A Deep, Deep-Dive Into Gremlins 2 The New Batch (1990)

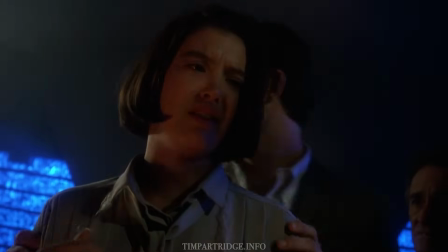[28:38]
At every moment, he's 100% faithful to Kate and fearlessly monogamous.
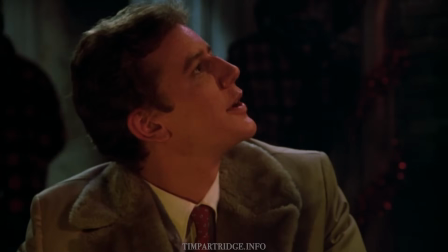[28:44]
In the first film, Gerald never got to test Kate's devotion to Billy.
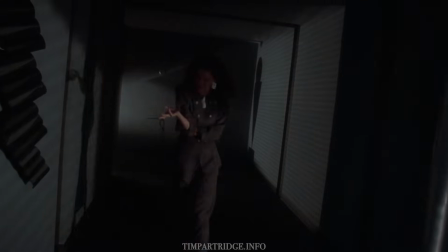[28:48]
There's a tragic loneliness to when Marla is left behind in the abandoned building, unable to find illumination in her dark office on a beautiful summer day.
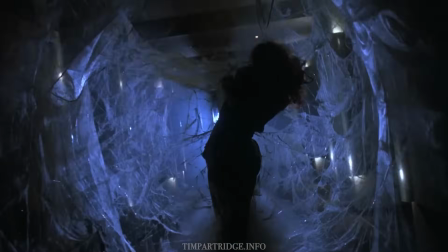[28:57]
The gothic image of her entangled in a corridor spiderweb is not only fantastically beautiful,
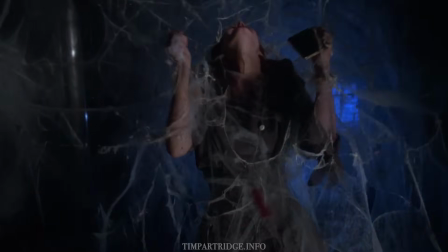[29:02]
but also pretty poetic when you look at her place as interchangeable food to a hungry, man-made monster.
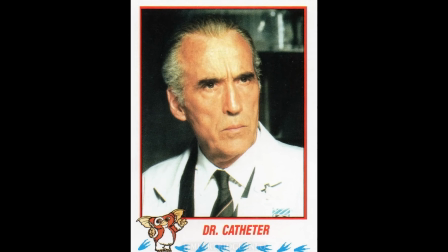[29:12]
Christopher Lee as Dr. Catheter basically fills the role of both Mr. Roy Hansen and Mrs. Deagle from the first film.
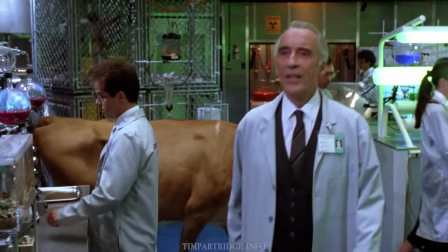[29:19]
He is an abuser of animals and also becomes the only real mortality in the film.
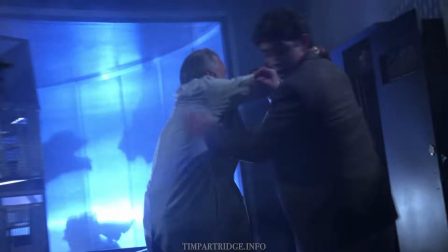[29:24]
Unlike in the first movie, you're entirely without guilt watching a vulnerable old person killed by scary creatures,
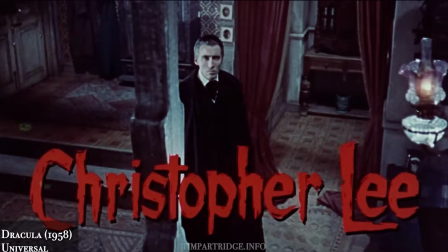[29:30]
when that vulnerable old person is the most iconic, colour, big screen Dracula.
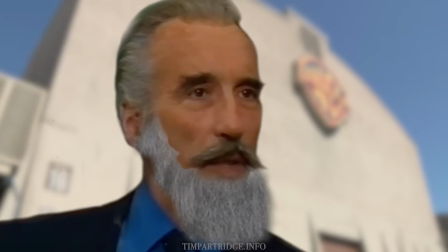[29:35]
Originally, when Lee turned up to play the Doctor, he wanted to wear an Einstein wig and do a Bela Lugosi accent from under a long beard that he had grown.
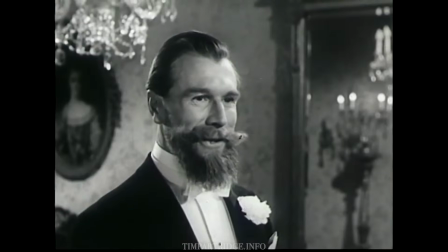[29:44]
This physically reminded Dante of Commander Whitehead, a character from old Schweppes TV commercials.
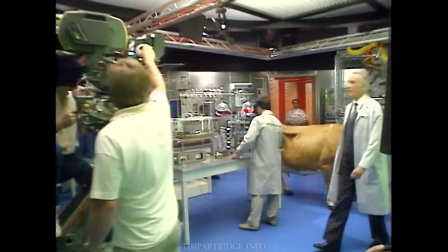[29:50]
Both the director and producer persuaded Lee that the character needed to go colder.
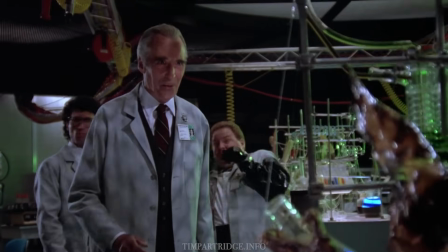[29:55]
In the film, Catheter is aided immeasurably by Jerry Goldsmith's gothic church organ music theme.
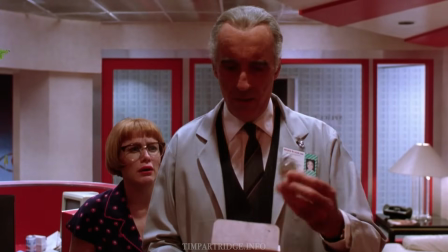[30:01] I've got rabies, and I'm supposed to get the flu this week.
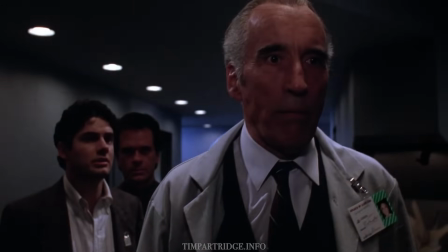[30:05]
The vastly experienced screen actor fits right at home with Joe Dante's directorial style of eccentric villains, physical movement, and complicated camera blocking.
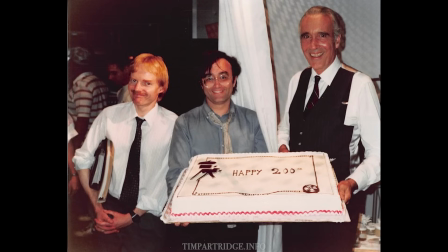[30:14]
This was Lee's 200th film role.
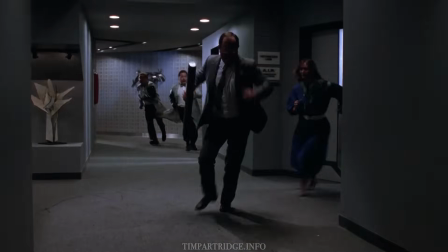[30:16]
Catheter's assistants, twins Martin and Lewis, look like characters from a 1950s comedy, which is apt given their names.
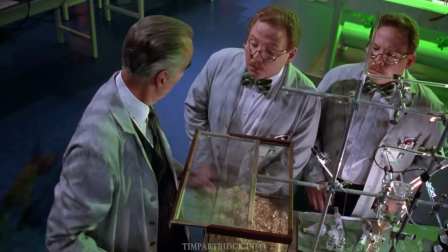[30:24]
Played by the Stanton twins, they have a fun chemistry with the Doctor and one of the wittiest introductions ever.
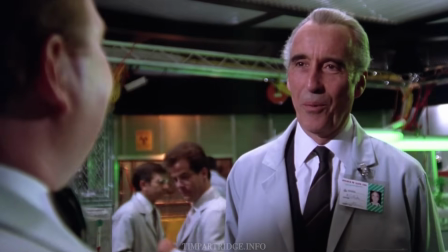[30:31] Hello, Doctor. How's the cloning work coming along? Really well, Doctor.
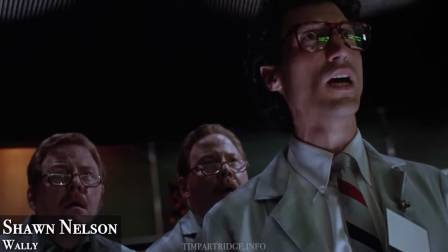[30:35]
Their colleague Wally, played by Sean Nelson, makes jokes about GMO tomatoes,
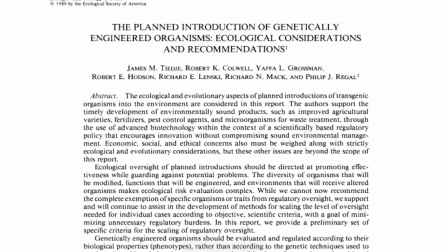[30:40]
topical at the time and less than 5 years before they reached American supermarket shelves.
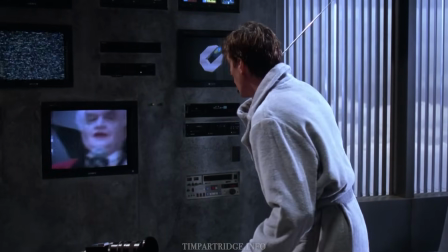[30:47]
Gremlins 2 has another Dracula, but this one only looks like a vampiric monster.
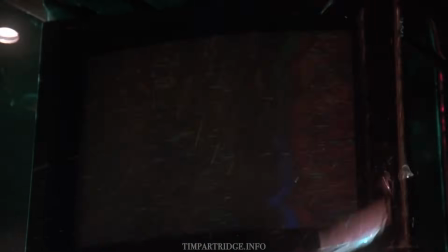[30:53]
Second to Clamp, Grandpa Fred is the only other character to have a completely fulfilling arc.
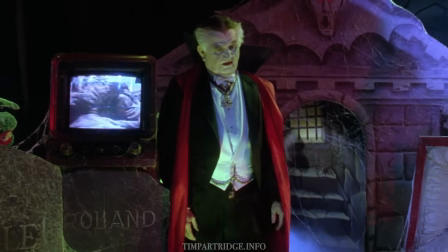[30:58]
Robert Prosky brings so much heart to the film with this tragic victim of career failure.
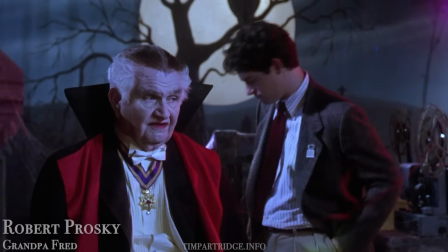[31:03]
We see the indignity of someone with their heart in current affairs reduced to doing Dracula dress-up.
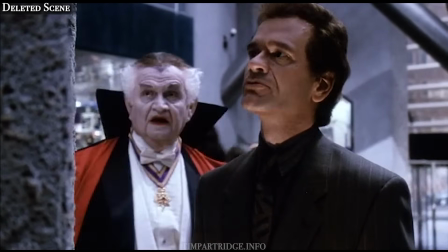[31:08]
In a deleted scene, he tries to talk to Clamp earlier on, but is brushed aside and humiliated by Forster.
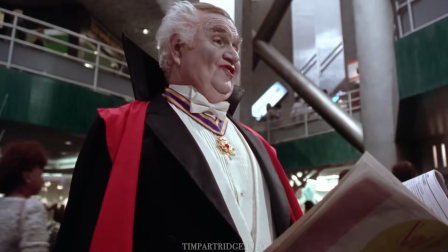[31:15]
Fred is a dreamer past his prime, and, much like Dracula, in need of new blood to give him a second chance.
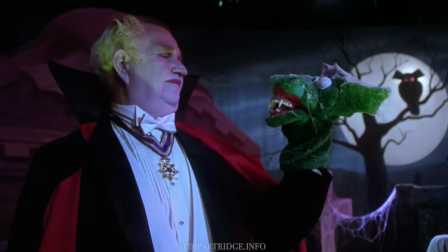[31:22]
His glove puppet Igor is a fun sight gag with a pseudo-gremlin design. Prosky's performance makes you think of the heartbreaking Rand Peltzer audition that Pat Hingle had given to Joe Dante on the previous film.
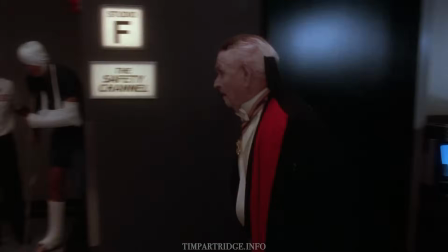[31:34]
It's so satisfying to see Fred actively take advantage of the gremlin situation,
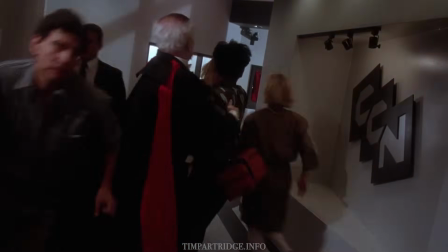[31:39]
teaming with camera operator Kasuji, the overly energetic Japanese tourist stereotype played by Gedi Watanabe.
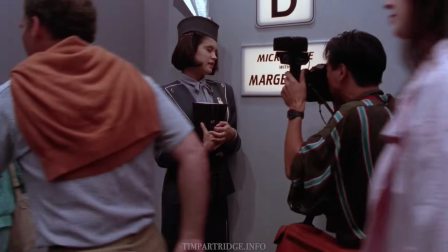[31:46]
Katsuji is gadget and technology obsessed in a movie series that undoes technology.
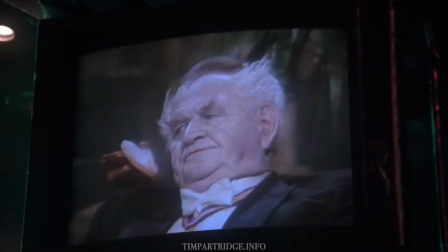[31:51]
There's an ominous feeling that Fred and Katsuji might end up as gremlin victims, but the creatures seem to respect their professionalism?
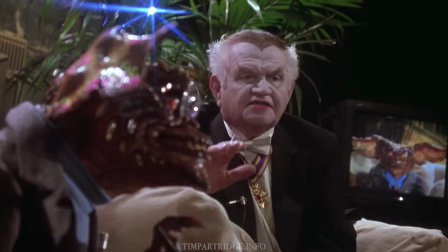[31:59]
Fred goes from comfortably hosting what the script describes as a Geraldo-style tabloid talk show,
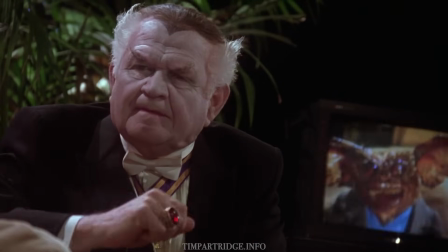[32:04]
interviewing the brain gremlin, to being a full-on war correspondent behind enemy lines,
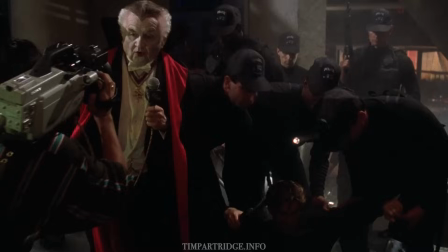[32:10]
while still in his Dracula costume.
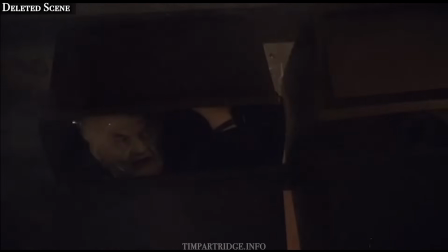[32:13]
Rather than following the horror movie trope of introducing an elderly mentor figure and a deliberately annoying nuisance stereotype to be killed off,
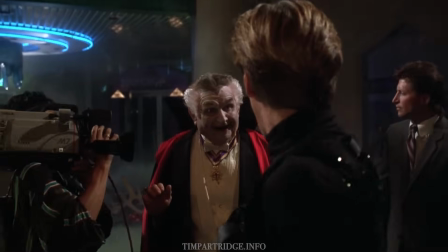[32:21]
Fred and Kasuji instead have an unexpected, positive, and happy ending.
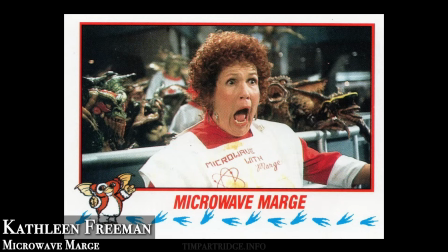[32:28]
The character of Microwave Marge is about the most caricatured the film has, performed by Kathleen Freeman,
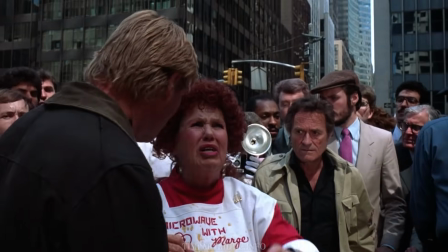[32:34]
one of the funniest actors who ever lived, having worked with everyone from Jerry Lewis to John Landis.
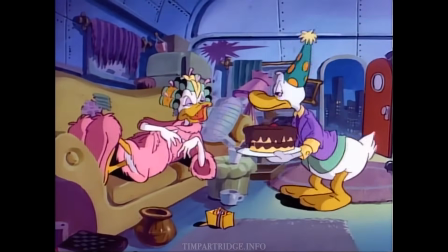[32:40]
To me, she'll always be Ma Crackshell from Disney's DuckTales, which she was recording the same year as Gremlins 2.